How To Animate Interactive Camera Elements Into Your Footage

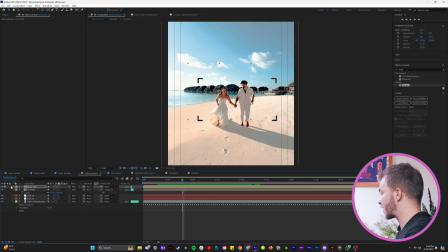And so now to kind of like make this a little prettier, what I'm going to do is I'll isolate this layer really quick and I'll type in the fill effect.
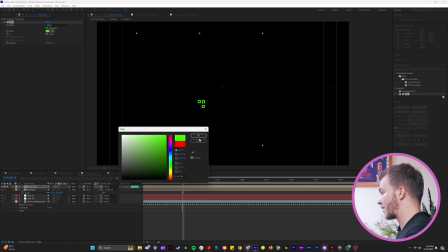And I'm going to type in fill and make it whatever green color that I want like this. Now it stands out and pops way more.
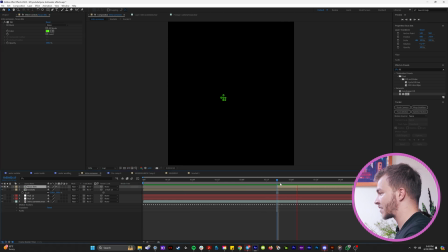And I will select the parts of it that I really like, like right here.
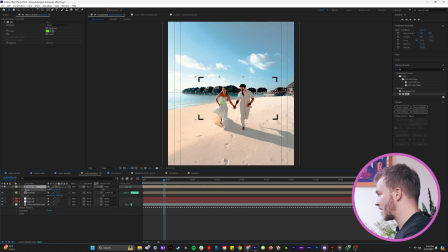I will un-solo this and I will scale it down and I will put it on the body of the person I want tracked.
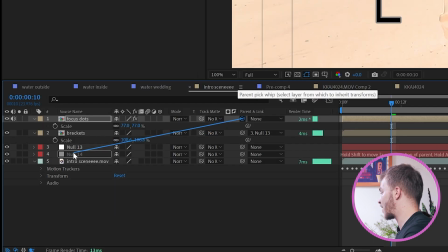And now we're gonna use the parent link and track it to our lady.
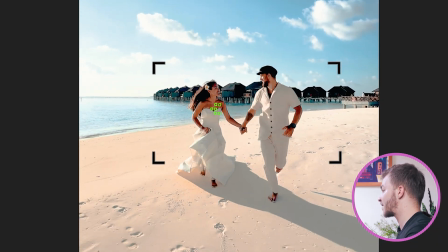So now this is tracked to our lady like this, so it stays on her body and it looks like the camera is trying to focus on her.
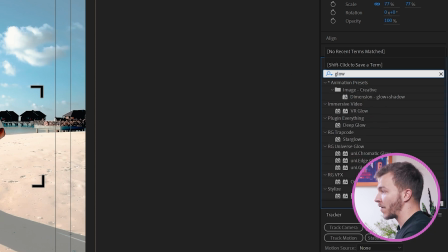And what I did to make this really pop is I added a glow effect. So if you add glow, you can crank up the radius.
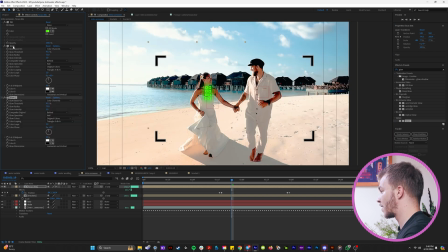So if you make them glow a little bit, they just pop out a little more. So now you have these glow green dots that are like trying to focus on your lady.
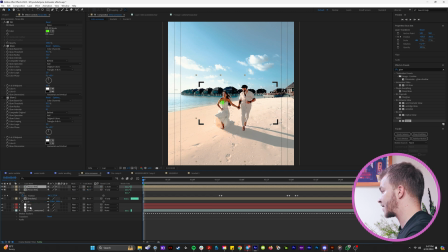And then I will duplicate this clip And instead of linking it to the lady, I'll link it to the dude and I'll move this on him and I'll offset this animation So it's a bit different like the movement of these green dots So now as we play this back,
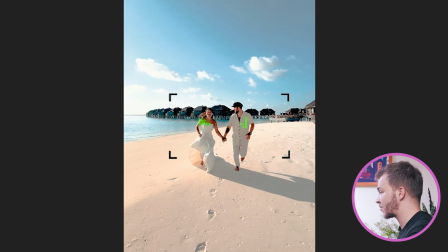we get this cool look of the camera trying to like locate and focus our subjects Now really that's all the tricky part and now to recreate like
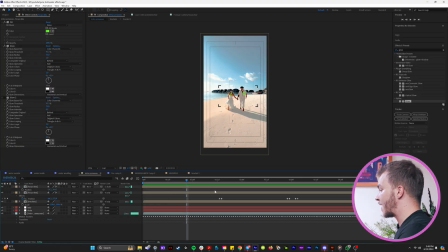the actual black lens part of your camera What I'm gonna do is I'll hit ctrl y to make a new shape layer and I'll make it
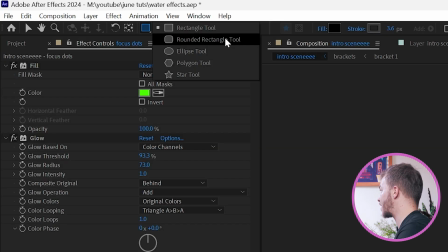black and then I'll click on nothing and come up to the shape layer and do rounded rectangle tool and I will make a rounded
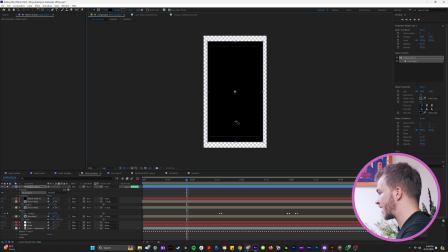rectangle like this we sold this layer you can see what that looks like what I'm going to do is I'm going to use it as an alpha matte for
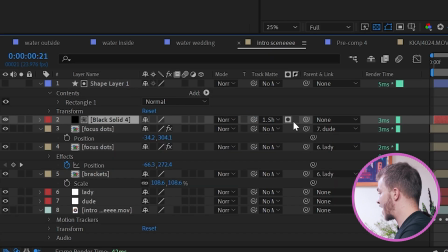my black solid so take the track matte layer and hit the shape layer and you just want to click invert right here so now you have a little border around
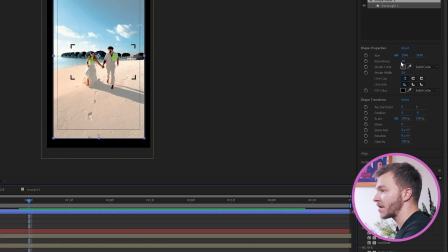your camera and in the shape properties window right here because you're using the shape layers in alpha matte you can then customize this
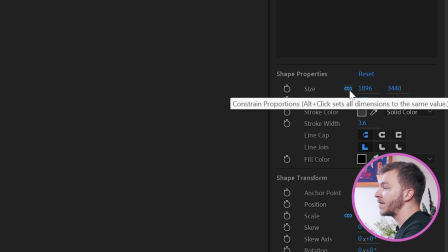black solid so you can then crank up and down like the roundness and you can unlink the size properties here and bring up the scale like this so you kind
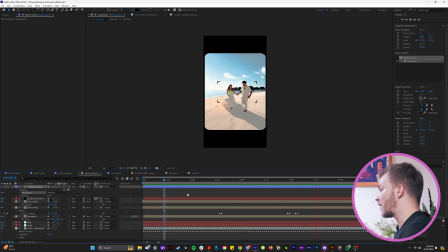of have like the viewfinder look now this this looks beautiful and then to add all the little micro details of the camera we can go to google and type in camera interface but we'll type in camera interface png i will link this in the description below by the way
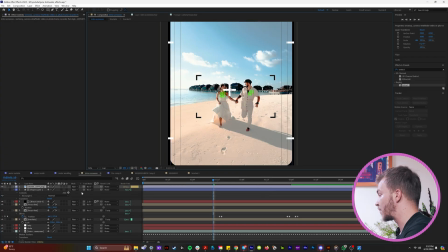but then we can drag our PNG into our video and we
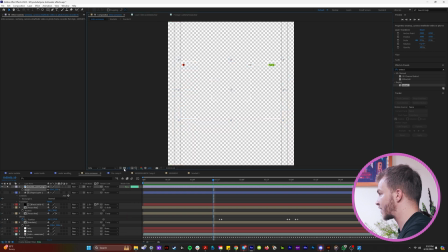can solo this and set it to like a black background and we can actually just
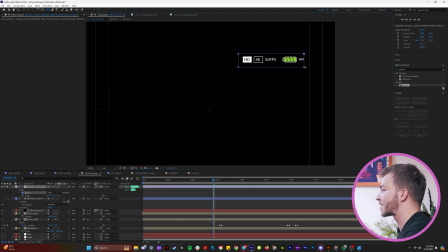use a sequence of masks to select the pieces that we want.
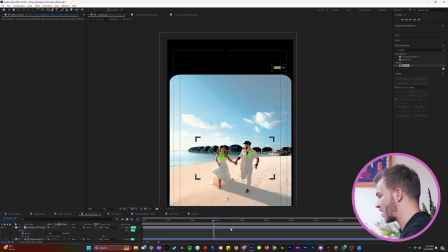We can move this up to the top. What I'll do is I'll actually just put the battery pack right here and then after a while once you're cutting out like the interface pieces that
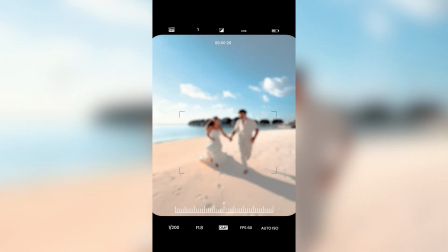you want to include in your edit you have something like this which is a beautiful recreation of what you're looking at through a viewfinder and a camera
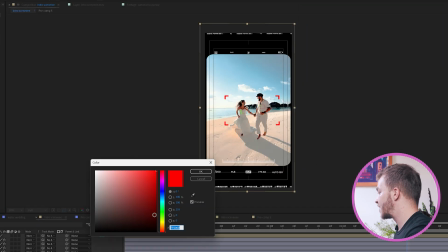if you take your brackets layer and then if you put on the fill effect and then you turn it to green if you hit e you can drop down the fill effect
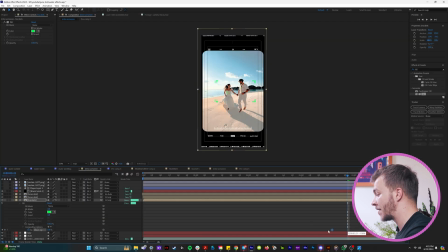and under compositing options you can keyframe effect opacity uh from zero to 100 so like the moment you're about to take
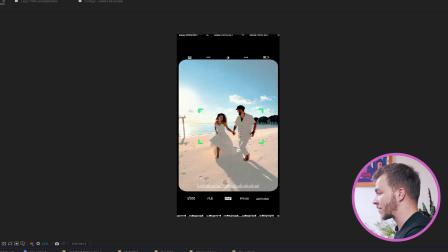a picture right here you see that it slowly turns green like and you incorporate that with some
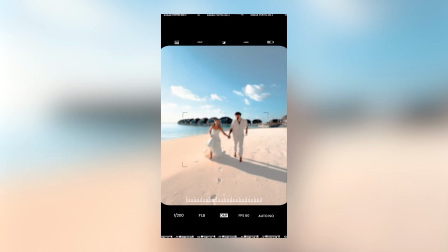incredible sound design it just works really well and
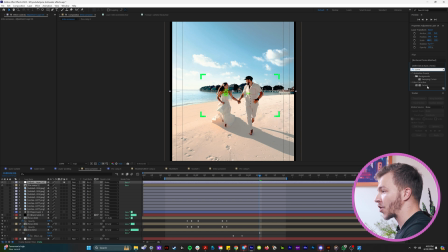then we can come up to layer new and an adjustment layer and we can drop in the curves effect on that and right after the brackets turn green, you can create a keyframe for curves and over like a split second, you can crank it to be super bright and overexposed like this.
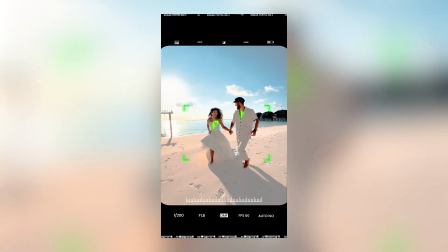So it's like bing bam. So it gets super bright and then it can go back down. So right there is when you would make your transition and add a beautiful camera sound effect.
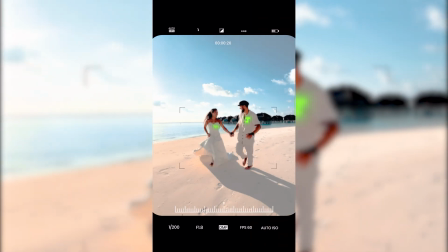And so that ladies and gentlemen is a motion graphics way to make your videos really pop.
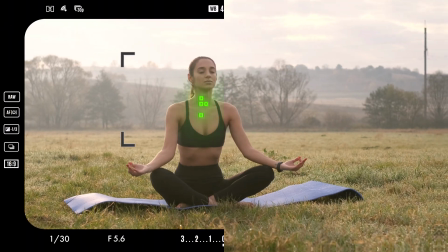If you want to include like a camera interface, This works well for any kind of before and after type of TikTok, BTS, real, or anything.
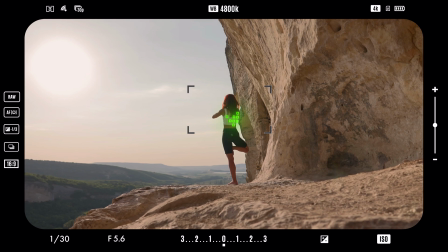So use this trick to your advantage and make your stuff look more engaging. If you have any questions, you can leave them in the comment section below. Or follow me on Instagram. I always respond to my messages about editing questions. And if you want to support me in supporting you to become a better editor, please check out my incredible sponsor, Squarespace.